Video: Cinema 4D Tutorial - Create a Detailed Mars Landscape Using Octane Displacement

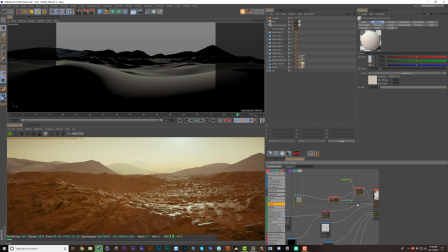2708s
Let's get rid of this red color here and we can take this whole chain here and copy it and then go to our other rock textures and paste and just replace what's in the diffuse currently and get rid of the old stuff.
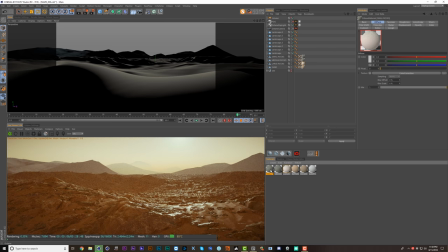2727s
Same thing for the small rocks. Cool, so now we should be able to see how extra dusty this is all looking. I feel like a lot of this is too shiny, so I'm just going to swing the octane daylight around.
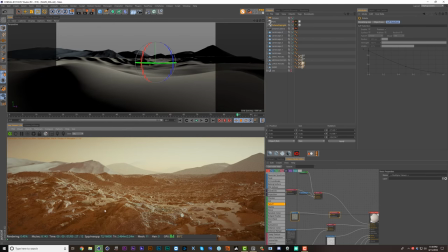2745s
And now it's feeling like a much dustier Mars.
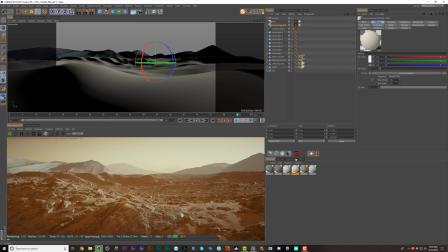2749s
Okay, so I'm really not feeling these sand ripples enough so I'm going to go back to our rippled texture and just double the displacement here to 44 I'm finding this a lot more interesting looking the next thing that bugs me about this picture other than the mountains obviously which we'll get to texturing
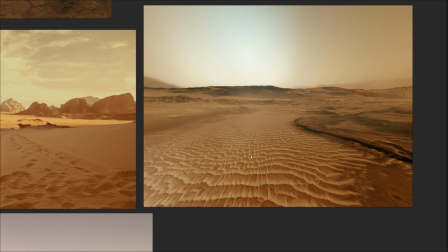2764s
at some point is that it's too uniform if we look at our references here you can see that there are big patches of sand as well as other
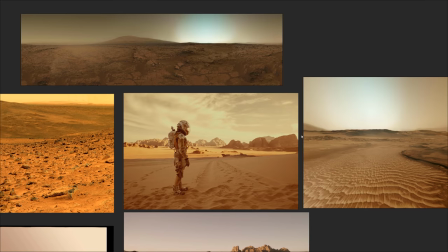2772s
regions where there are a lot more rocks so let's try to mimic that in our render so let's just take this sand and add a
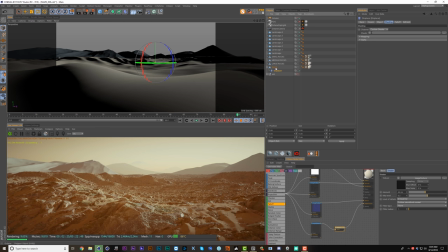2779s
displacement deformer so hold down shift and it'll become a child of that as we select it now here under shading I just want to drop in
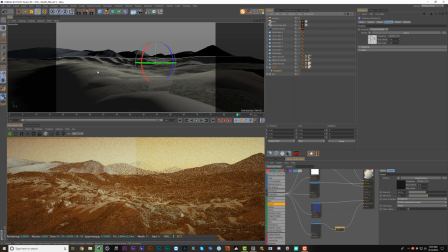2787s
a noise so this is kind of meta because I'm adding this displacer to the terrain that we already created with a bunch of displacers and then baked
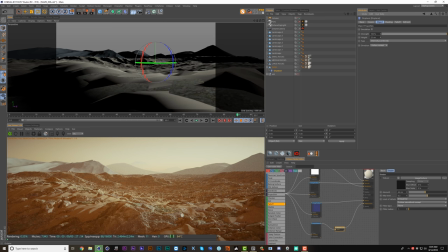2794s
down but what this will do for us if we increase the height you can see that we're bubbling out the terrain in certain regions now this is way too high frequency we want to go in and make the noise a lot bigger so now we'll have patches where there are just sand and
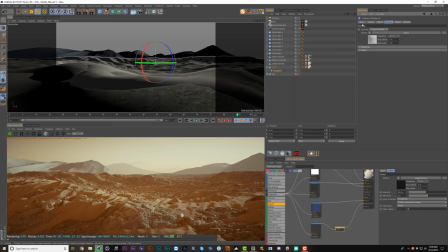2809s
patches where there are just rocks. And I think this is a bit too high. I was just pushing this up to show you what was going on. But let's bring this down to something like 10. So they're pretty close, but there are regions that are slightly higher with the sand and regions that are slightly higher with the rocks.
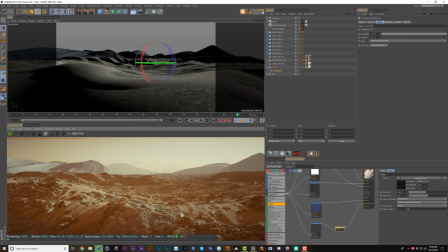2825s
And now it should be pretty clear that there are clusters of sand and clusters of rocks. Now we can actually do this again by just copying our displacer. And let's jump into of the shading and change the noise seed.
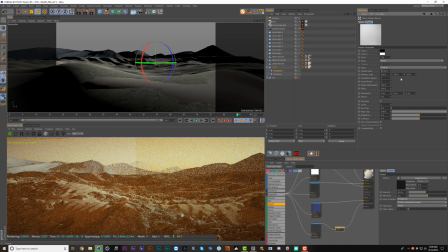2838s
And let's add another digit here so that it gets a lot bigger. So this is our super big noise. We'll just call this super big noise. And we'll call this one big noise.
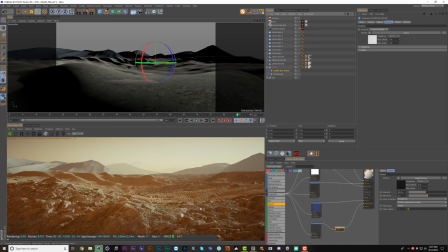2854s
And now we've got regions where there's just sand and regions where there's just rock clusters.
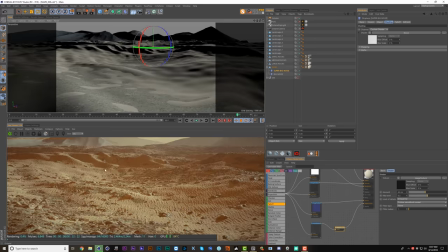2860s
And if we come up here, this is a much more interesting look to the terrain than what we had earlier.
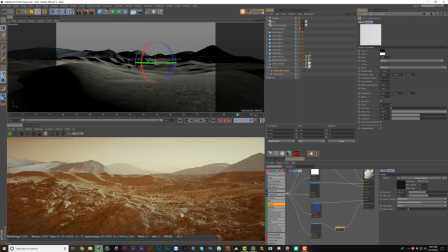2866s
So maybe we went too big on the super big noise. Let's cut this in half to maybe 5,000. Let's try 7,000. Cool. I think that looks pretty sweet, but the convenient thing is you can just change this seed and basically see it reflected here in your viewport.
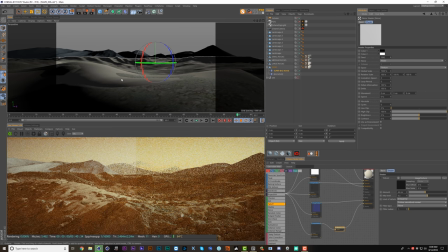2882s
Like here we know we're going to get some sand close to the camera. I think that's pretty nice seeing this sand texture here.
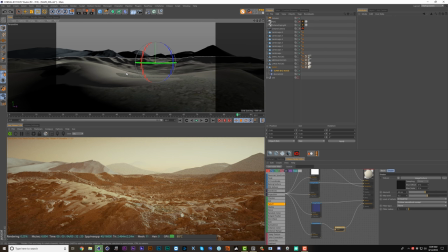2888s
And we can quickly make this more interesting by just pushing close to the
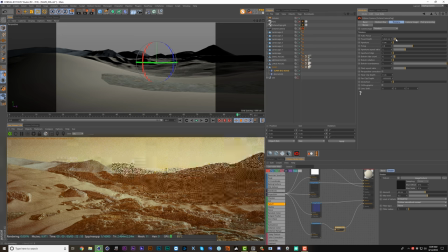2894s
ground and then going into our camera imager and bringing up the aperture a little bit and
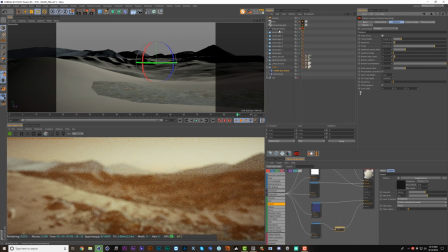2901s
now we want to turn off autofocus and we're gonna run into an issue when we try to pick focus here because we've got
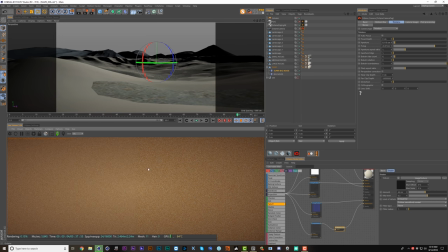2907s
this volume on it's seeing this volume object as what it's picking focus to so it's gonna be super close to the lens so let's turn this off for a second
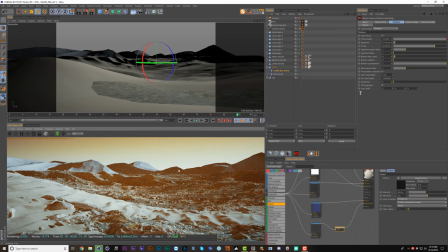2915s
and then let's pick focus again and obviously things are looking weird because there's no volume object so let's turn it back on cool
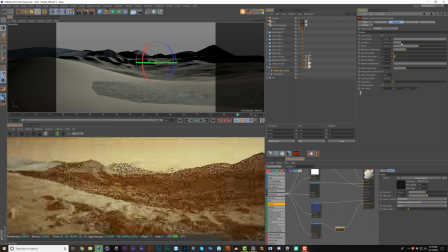2923s
so that's better and now let's bring up our aperture and let's kind of get a bit closer to some of these rocks and let's set our aperture aspect ratio to two and our edge to three to get that anamorphic bokeh look and
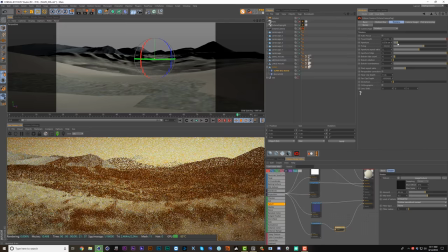2942s
let's bring down our aperture so it's not so shallow in the foreground cool so I think this makes
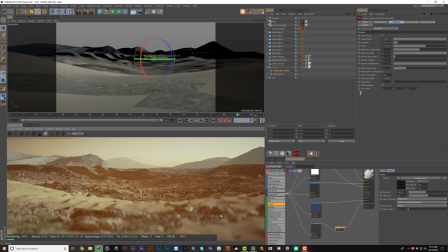2948s
the composition look a lot more interesting because we've got this foreground like we're staring over the edge of this big dune down into this valley.